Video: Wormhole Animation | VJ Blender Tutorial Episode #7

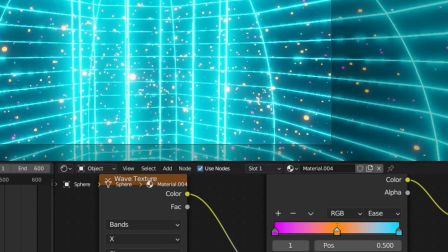(10:36)
Quick question for you all.
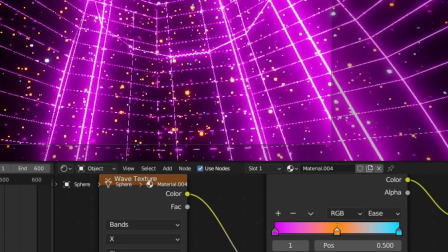(10:38)
Do you also get this where the object turns completely black for a few seconds when you add a new shader or change values?
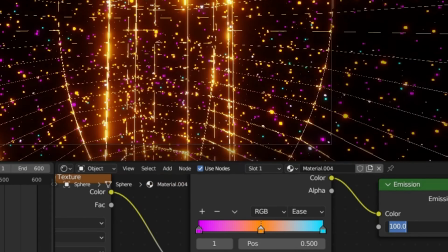(10:45)
Let me know in the comments.
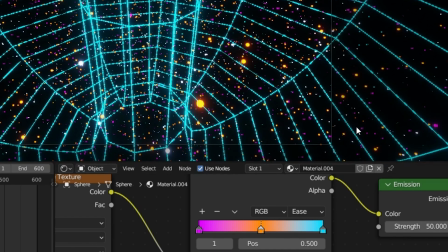Make sure to save now. You should always save before the project decides to crash.
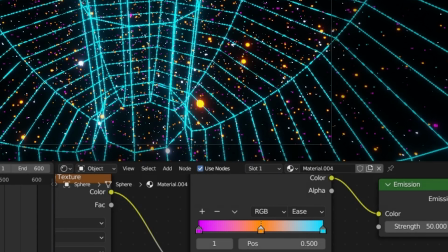I'm doing a test run now to check whether the loop is truly seamless.
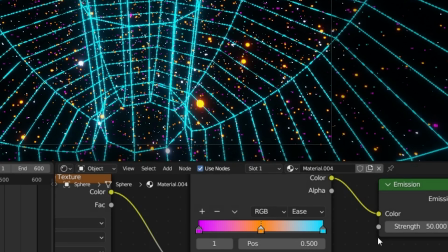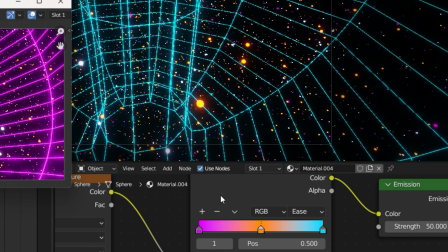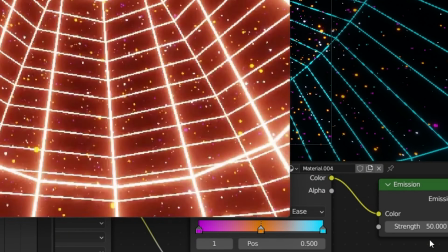(11:57)
I've just noticed it's still a little too bright.
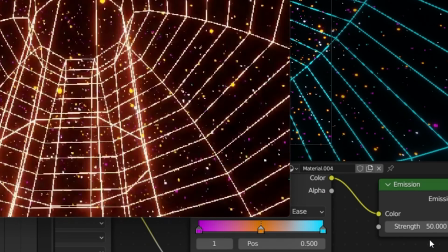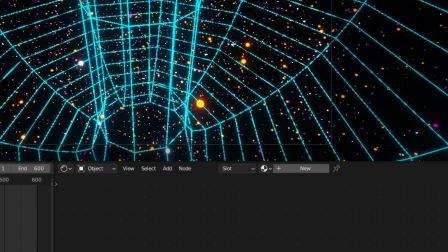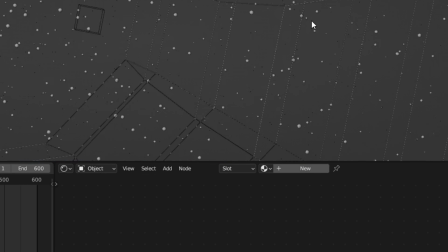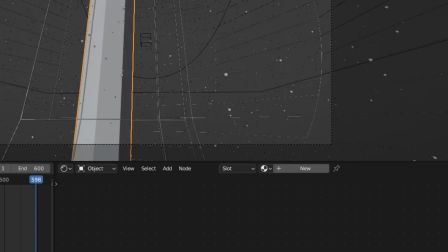(12:27)
There's still a highlight missing in the middle.
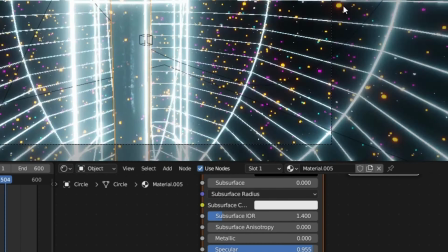(12:29)
I've pictured a black something, a spacey design, almost like a black hole swallowing the light.
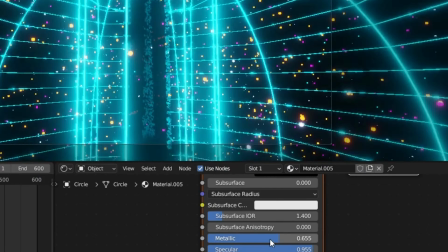(12:39)
It looks great how the center reflects the light while the background stays dark.
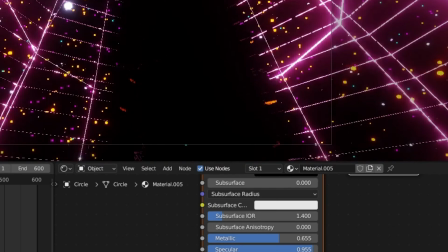(12:44)
It feels really futuristic.
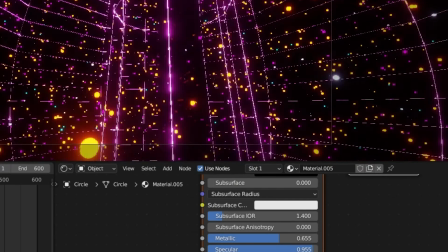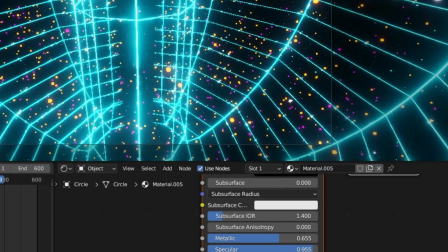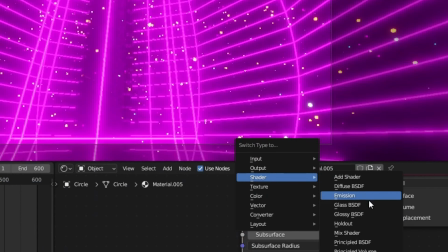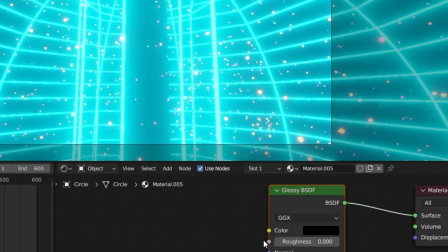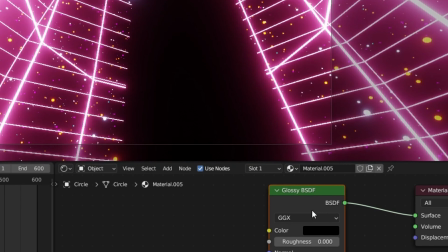(13:10)
For the shine, I'm using a glossy shader with a roughness of 0. At first I wondered why there was no reflection. The mistake was simple. The color was set to black. As soon as I switched it to white, it worked.
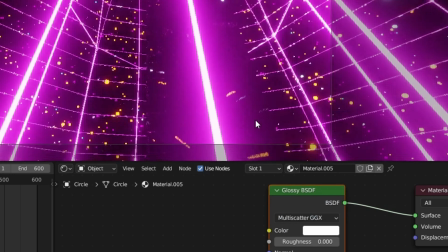(13:26)
Looks fantastic.
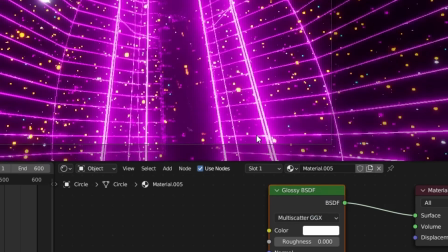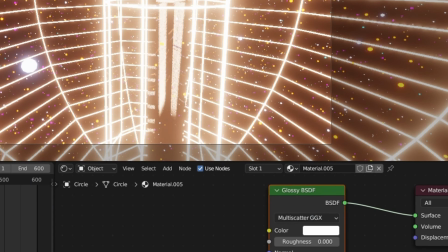(13:33)
Now I'm refining the reflections a little further.
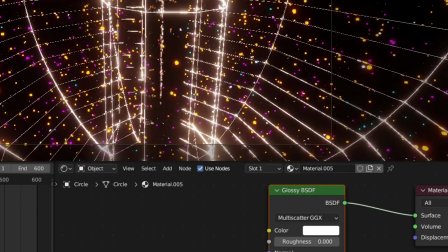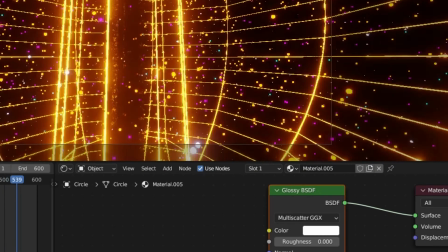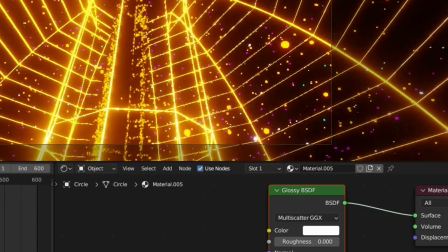(13:54)
Exactly like that. Something spacey, as if it's from another galaxy or some alien world.
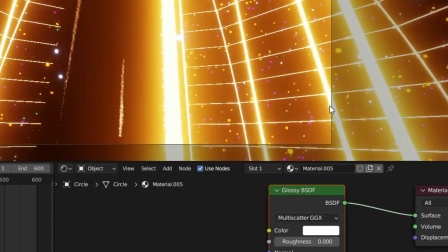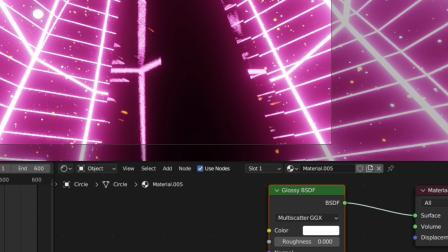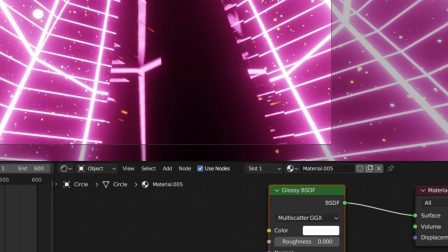(14:21)
The longer the program takes to autosave, the clearer it becomes that the render will take a while later too.